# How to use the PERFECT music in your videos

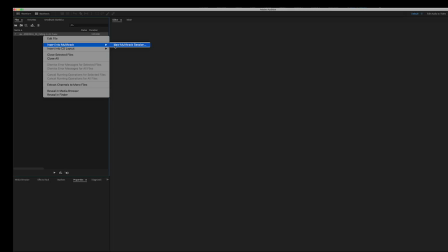I actually shortened the first part you bring in the piece of music that you want into adobe audition and then you right click it and you
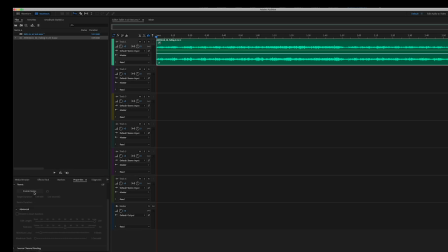create a new multi-track session and then in properties you click enable remix doesn't take long to do it and then you put in the length of what you want it to be there it is and then a new length of the track all he's done is one simple edit there it's a very easy track to
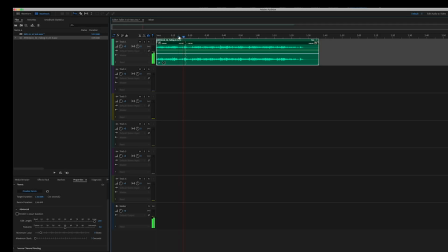do a remix on to be honest with you not everything's going to work and sometimes you do need to change some of the parameters which are beneath the remix tab of course you can also lengthen it as well which i often do for my reviews for when
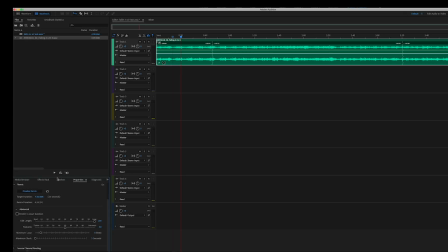i'm just waffling and waffling and waffling and i can't find a piece of music that's 97 minutes long i will take a three minute track and extend it that might be an exaggeration actually sometimes you do have to do it manually because it doesn't always get exactly as you want it to do but this is a great function in
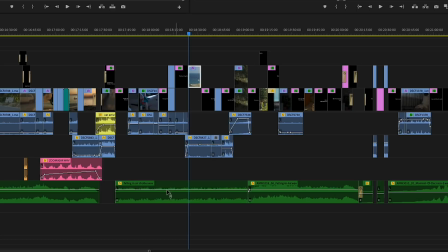adobe audition if you have the software so let me just go to the section in shamalipi where i use this track so this is version three which is the underbed the piano version and this first version i'm going to put up onto the higher track and play
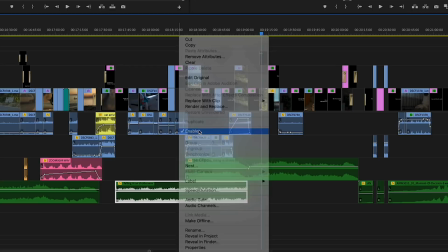it over the shots just disable the underscore version and
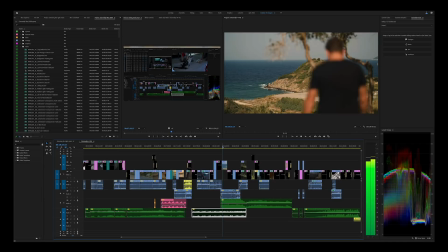you can hear how how it's too much you
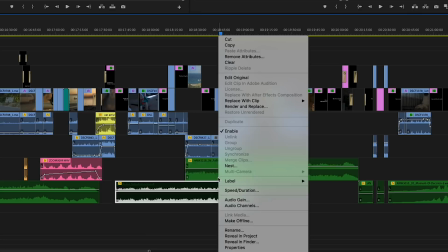can hear how it just does not fit these images at all so I'm going to play that bit with the
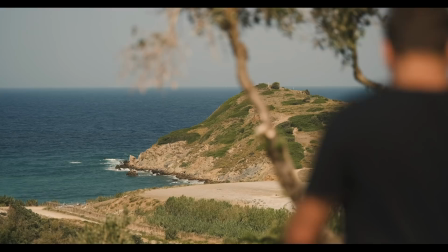underscore and you can see how much better it is with just the piano without the overwrought strings see
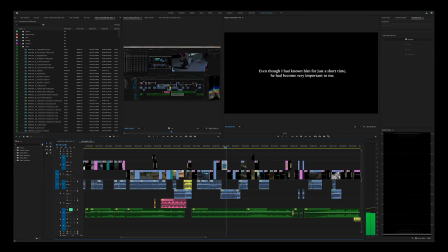it's nice compliments it much better
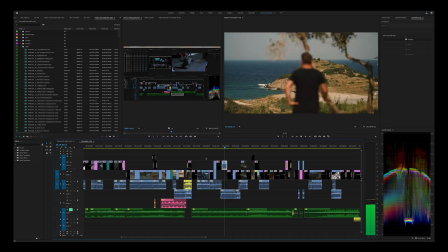music should match and this is just the natural sound that I recorded as well so just you can here that combining both really important this is a very difficult part in the in the film for me i haven't shown you rocky or anything about his story in
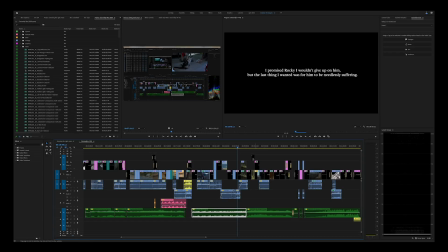this because it's it's just too difficult
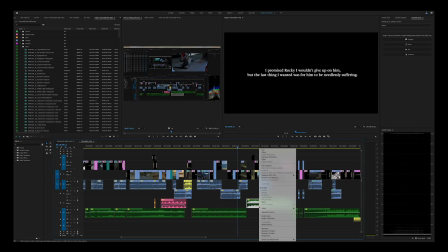the section where this music is used goes on for a fair bit after this and the problem with the under bed is it's just
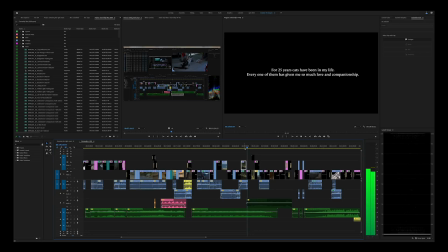too bland to carry the visuals because it's not supposed to be it's it's a bed it's a it's an underscore it's not supposed to be driving the visuals so i want to use part of the first version so let's go back to how
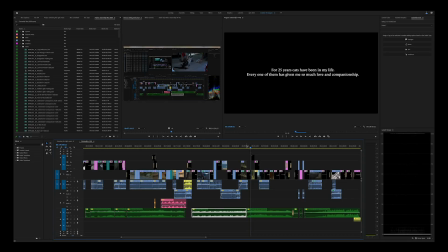it is in the actual film where i start with on the bed and then go to the second
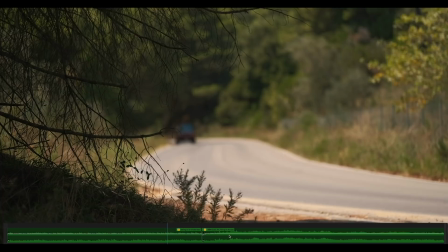half of the first version which is a really lovely part of that track see
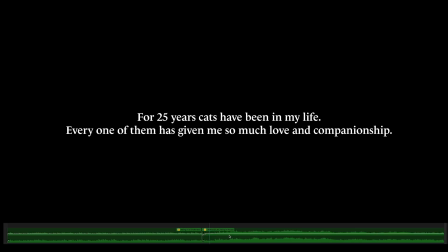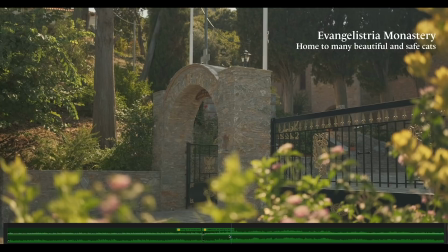it has a nice melody cello comes in the rest of the strings it is an emotional piece of music at this point
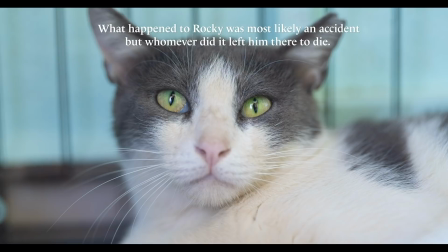but it needs to be because it is a very emotional point in this film and there's rocky this was a really really difficult thing and also filming myself during all of this This was, well, it certainly wasn't a holiday.